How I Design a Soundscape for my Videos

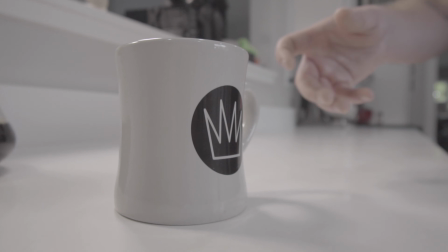Grabbing the mug off the table with liquid inside, so it'll change the sound.
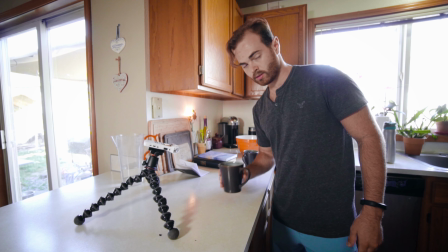Because you can listen to this, and then listen to this.
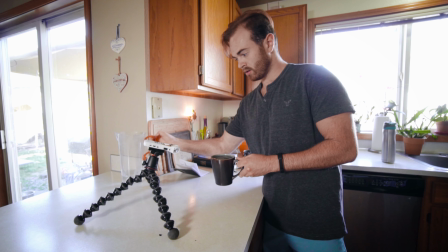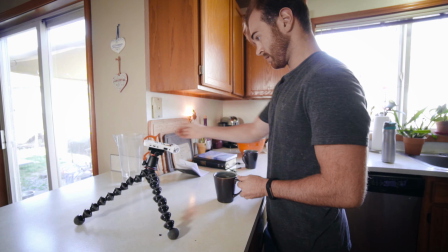It's just got a weightier feel to it. Just a subtle slide off the countertop.
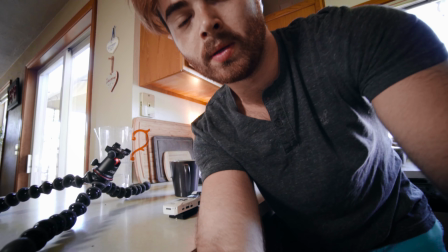Beautiful. Next, there's a shot of him sipping the coffee, and I just gotta get that classic sip sound.
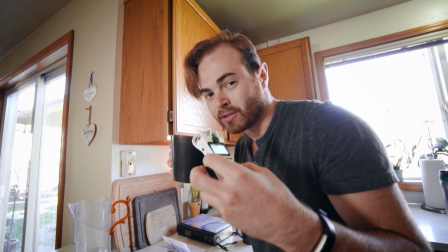It feels a little weird.
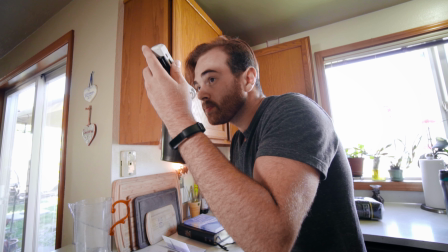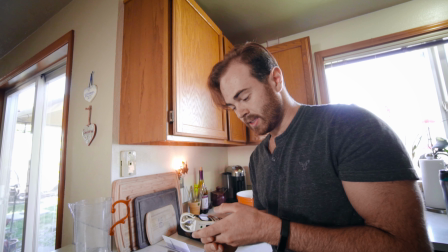That was money. That was money. It's like ASMR sipping.
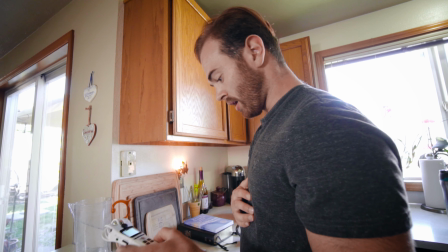Thing is with that is it's so close.
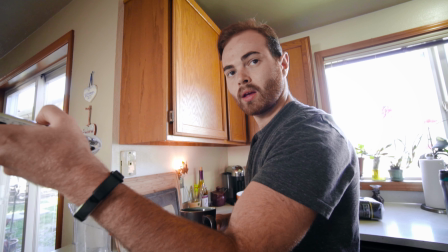I think I might, because the camera's out here, I'm just gonna try and do this again, but from a distance.
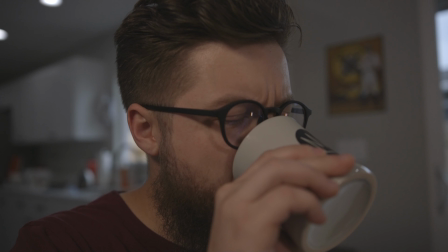Next shot is placing the coffee down on a glass coaster,
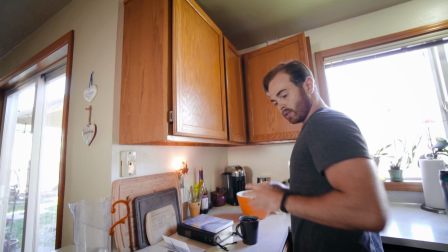which I don't have a glass coaster, but
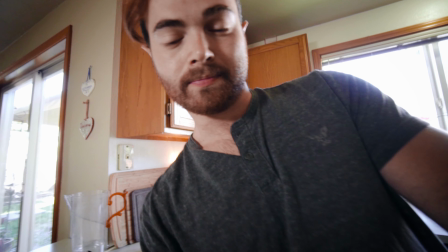that'll do it. That'll do it. All right, let's drop this back down. I've got this, and I'm just gonna take this, fill this back up with water.
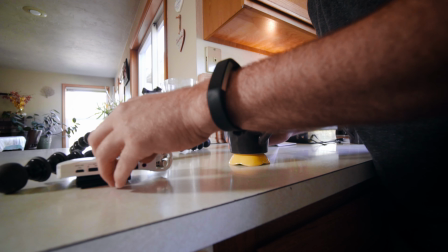Place the mic right here. Audio levels are way too high. All right. Sound of cup on coaster.
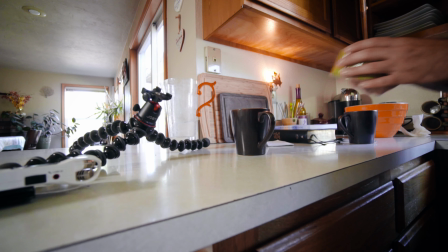Oh, what about this guy? That might be better. Perfect.
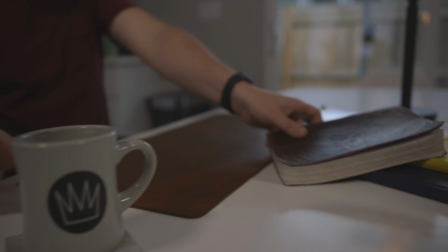Alright, so the next shot is grabbing the Bible and sliding it into frame.
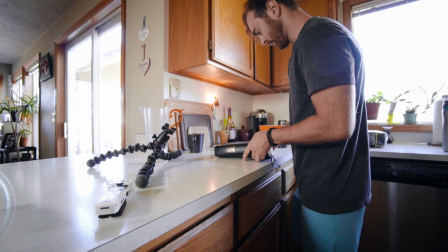I think I'm going to start off with the actual Bible just to get that realism effect. And he grabs it, slides it into frame.
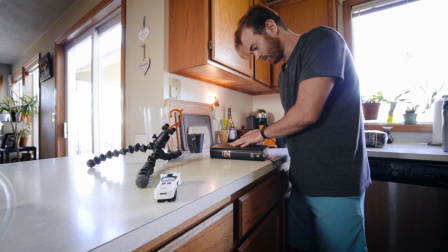The problem with this is I think because of the thinness of the pages,
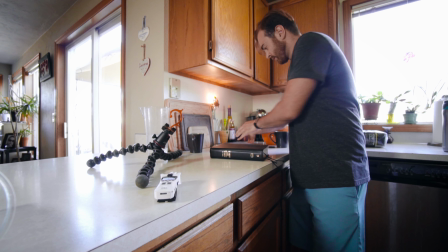it's so like floppy sounding rather than like this sound.
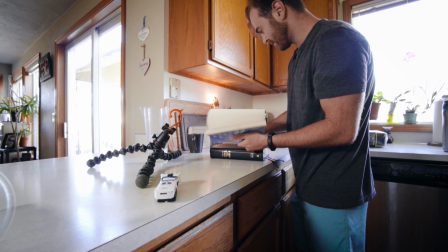Where this is actually more rough because it has the thicker pages.
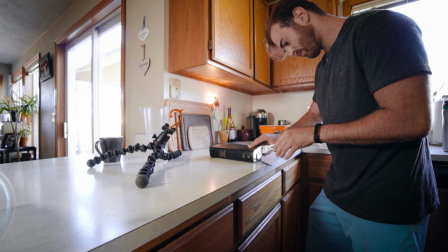But regardless, we're gonna try it out, see what happens. Ooh, that's peaking way too hard.
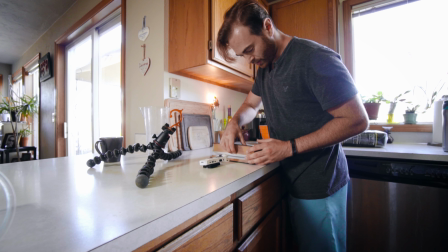You don't want your audio levels to peak. That's an obvious statement.
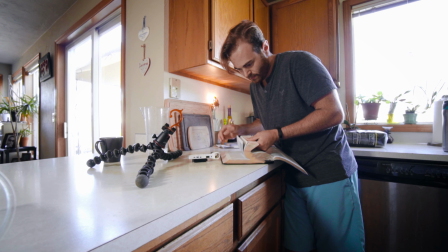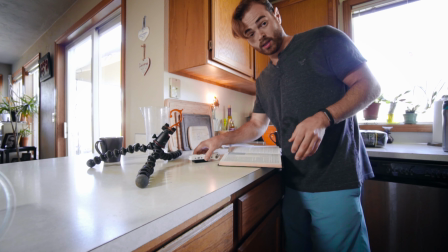Okay, I think that'll do it. And then I'm gonna need also the sound of the last page kind of
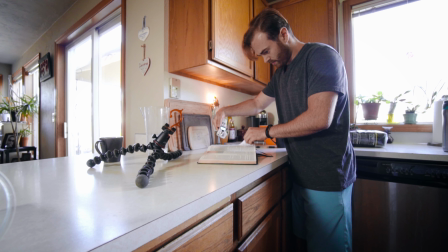coming down like that. And then the sound of it, his finger hitting it.
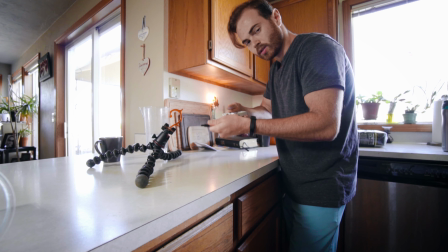And then he goes for the pen. I'm just gonna simulate a catch and a clip.
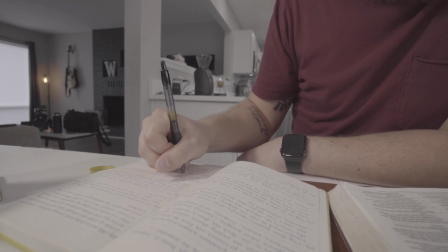Perfect. All right, the writing on paper scene. Try not to slide my hand.
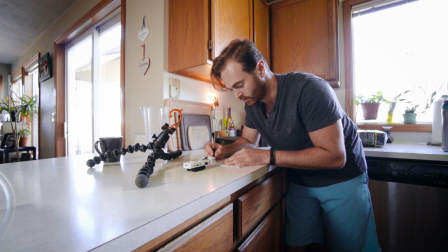And I'm actually gonna write some words to make it look a little believable. That's all we need.
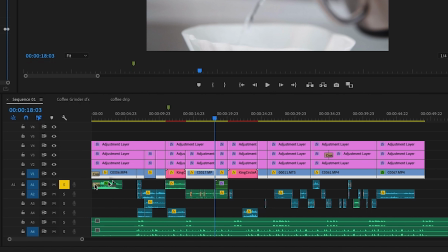All right, now we're back at the computer. So as you can see, the green ones here are the ones that I downloaded from the sound library, and the rest, all the blue, are ones that I recorded myself. So it just kind of shows how much I found on a sound library versus how much I actually recorded myself. So just for timely reasons, I'm just gonna show you like 1 or 2 more examples of how I match the sound to the visuals. And then at the end of the video, I'll show you the final without sound design, and then I'll show you the final with and show you how much more it just brings the final edit to life. Some of these are actually just straight out of the recorder, like this one. I just essentially dropped the decibels and made it a little quieter, but other than that, it worked perfectly for me. Sometimes you get lucky. I'm gonna go over these 2 sounds here. They're layered together as the beams are grinding in the grinder.
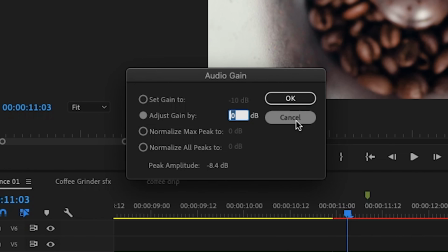I dropped the decibels to -10, and then I also slowed it down by 50%.